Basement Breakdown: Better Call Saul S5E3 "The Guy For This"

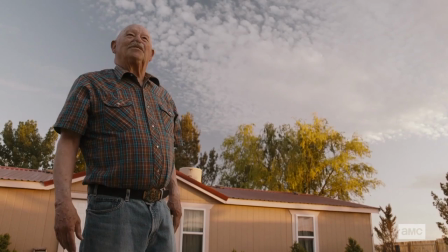We have this shot that's pretty much on his level, and then later he's looming over us from this low camera angle. It really shows us the power that Mr. Acker suddenly has over Kim. In the car, two things I want to call out in this scene.
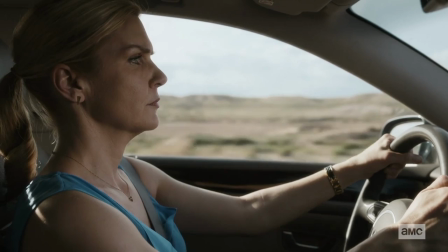First, I want you to note the flow of this conversation.
Good. What about Ingram? He didn't show. Did you call all three numbers?
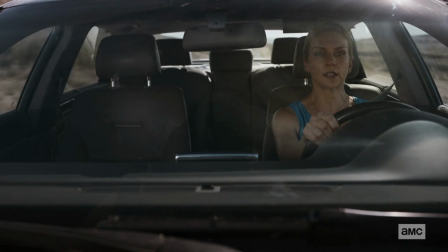Kim needs to feel like she's essential to these needy clients back at the courthouse, right?
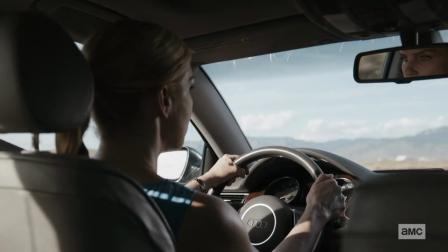That she's the guy for that. She fixates on what seems like this inconsequential glitch and really makes it seem like, oh, she needed to be there. But she can hear that she didn't need to be there. She's not the one guy for what's happening back at the courthouse. Even she concedes that her associate handled the workload fine.
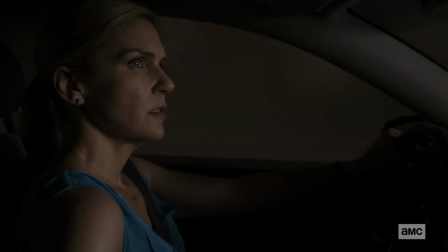The other thing I want to call attention to in this scene is just the sound editing, how the revving of the engine is present throughout.
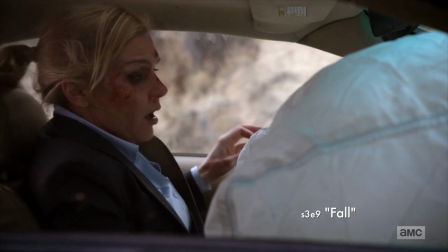And it makes it feel like the lead-up to Kim's crash at the end of season three.
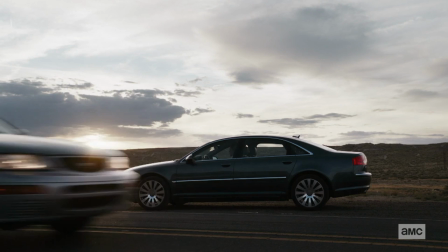A bit of a misdirection because she doesn't crash. She pulls over, she looks in the rearview mirror, and decides she has to go back.
Mr. Acker?
And remember, this comes after Kim's speech to Mr. Acker, about how you can't make your own rules, the law is the law.
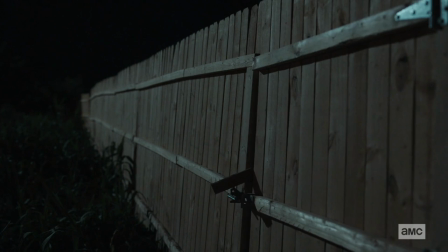She was talking to Saul as much as Mr. Acker in that exchange, right? Well, now here she is, breaking and entering.
Really like to talk to you.
Again, we're talking about talking, and it's true. She really wants to talk to him. Because like Jimmy, she feels that she can solve anything if she talks enough.
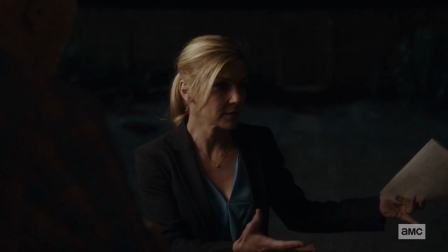She can make Mr. Acker see the good in what she's presenting if she just keeps talking.
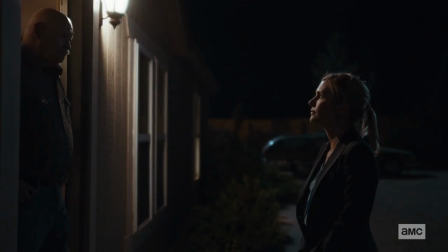Acker has only two lines in this whole scene. It's a kind of long scene, but he only has two lines. Line number one.
Say what you came to say.
Say what you came to say. And she does.
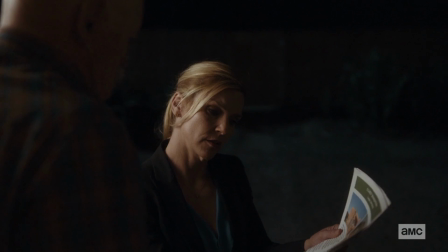For two minutes. We watch her act out the whole show that she's rehearsed. And we watch the act devolve.
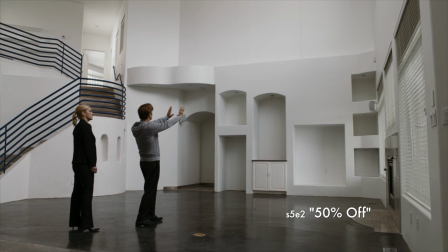She shows him the houses where she wants him to live, just like Jimmy did in 50% Off, right?
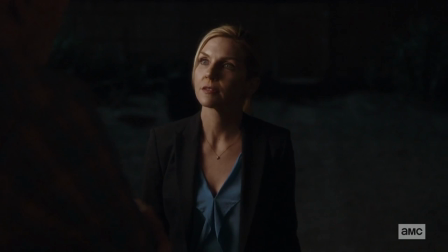She says she won't pretend to understand what Mr. Acker's feeling, and then she proceeds to do just that. Pretend. And when she says that little Kim's toes used to turn blue...
My toes turn blue.
When she arrives at that word blue, that is the moment where Kim sees herself in that blue light of moral right and wrong. It's also the moment where she's conjuring this disfigured version of her youth. It's a moment when she's truly debased herself.
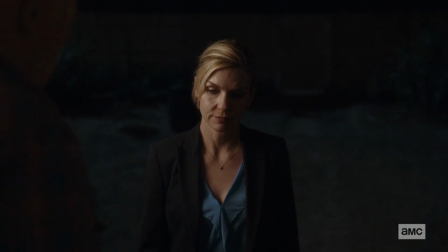She's judging herself in this blue light, and we can see her wither under it. We can see it in Ray Sehorne's performance here.
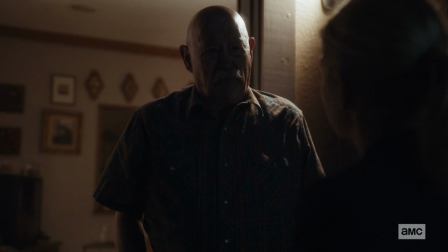And Acker can see her too. And so we arrive at line number two.
You'll say anything... to get what you want, won't you?
You'll say anything to get what you want.
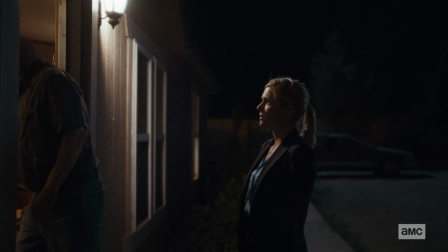Not a lot to analyze there. He said it. What did she want? Two things. She wanted him to see her as a good person, and she wanted the win for Mesa Verde.
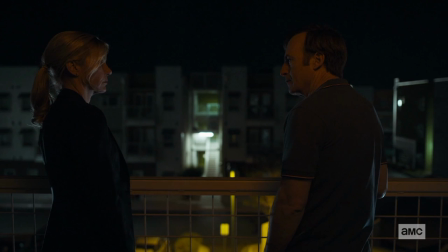And she goes 0 for 2. And so we reconvene on the balcony for balcony scene number two. There's no dialogue in this scene. I love this choice because there's nothing left to say. Both of these characters have spent the whole day talking and talking and talking, and yet feeling like they're just sliding backwards further into despair. The last thing they want to do right now is talk. For all the distance between them, Kim and Jimmy have always been really good at occupying rock bottom together.
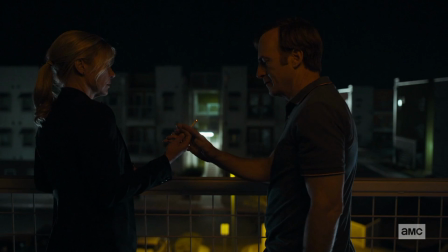They're good at consoling each other when they hit bottom. They really seem together in this scene, sharing, not talking.
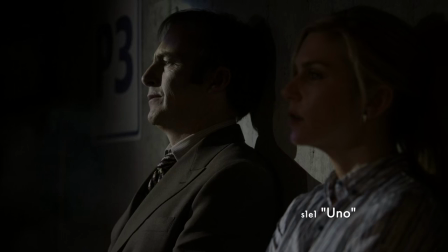It brings to mind me that scene in the first season of the two of them sharing a cigarette in the basement of HHM.
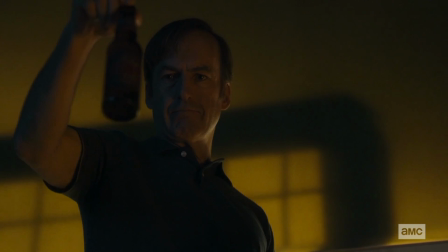Very similar energy here. They've really seemed together. Then Jimmy plays with his beer bottle, almost dropping his beer, then catching it at the last moment. And this is a Jimmy pattern. He goes right up to the edge of destroying himself, and then, oh! Snatches himself back at the last moment. Kim right now feels like she has nothing left. Nothing left to give, nothing left to lose.
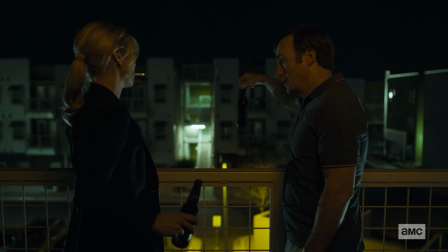So she basically says, you know what, Jimmy? Sure, blow it up. What do I care?
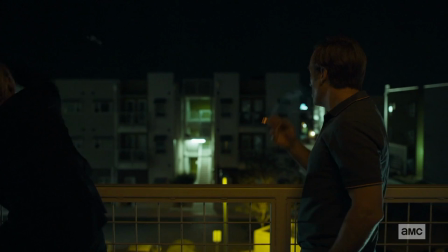And Jimmy's reaction is, well, if Kim will blow it up with me, then sure, I'll blow it up, because he just needs to be together with her.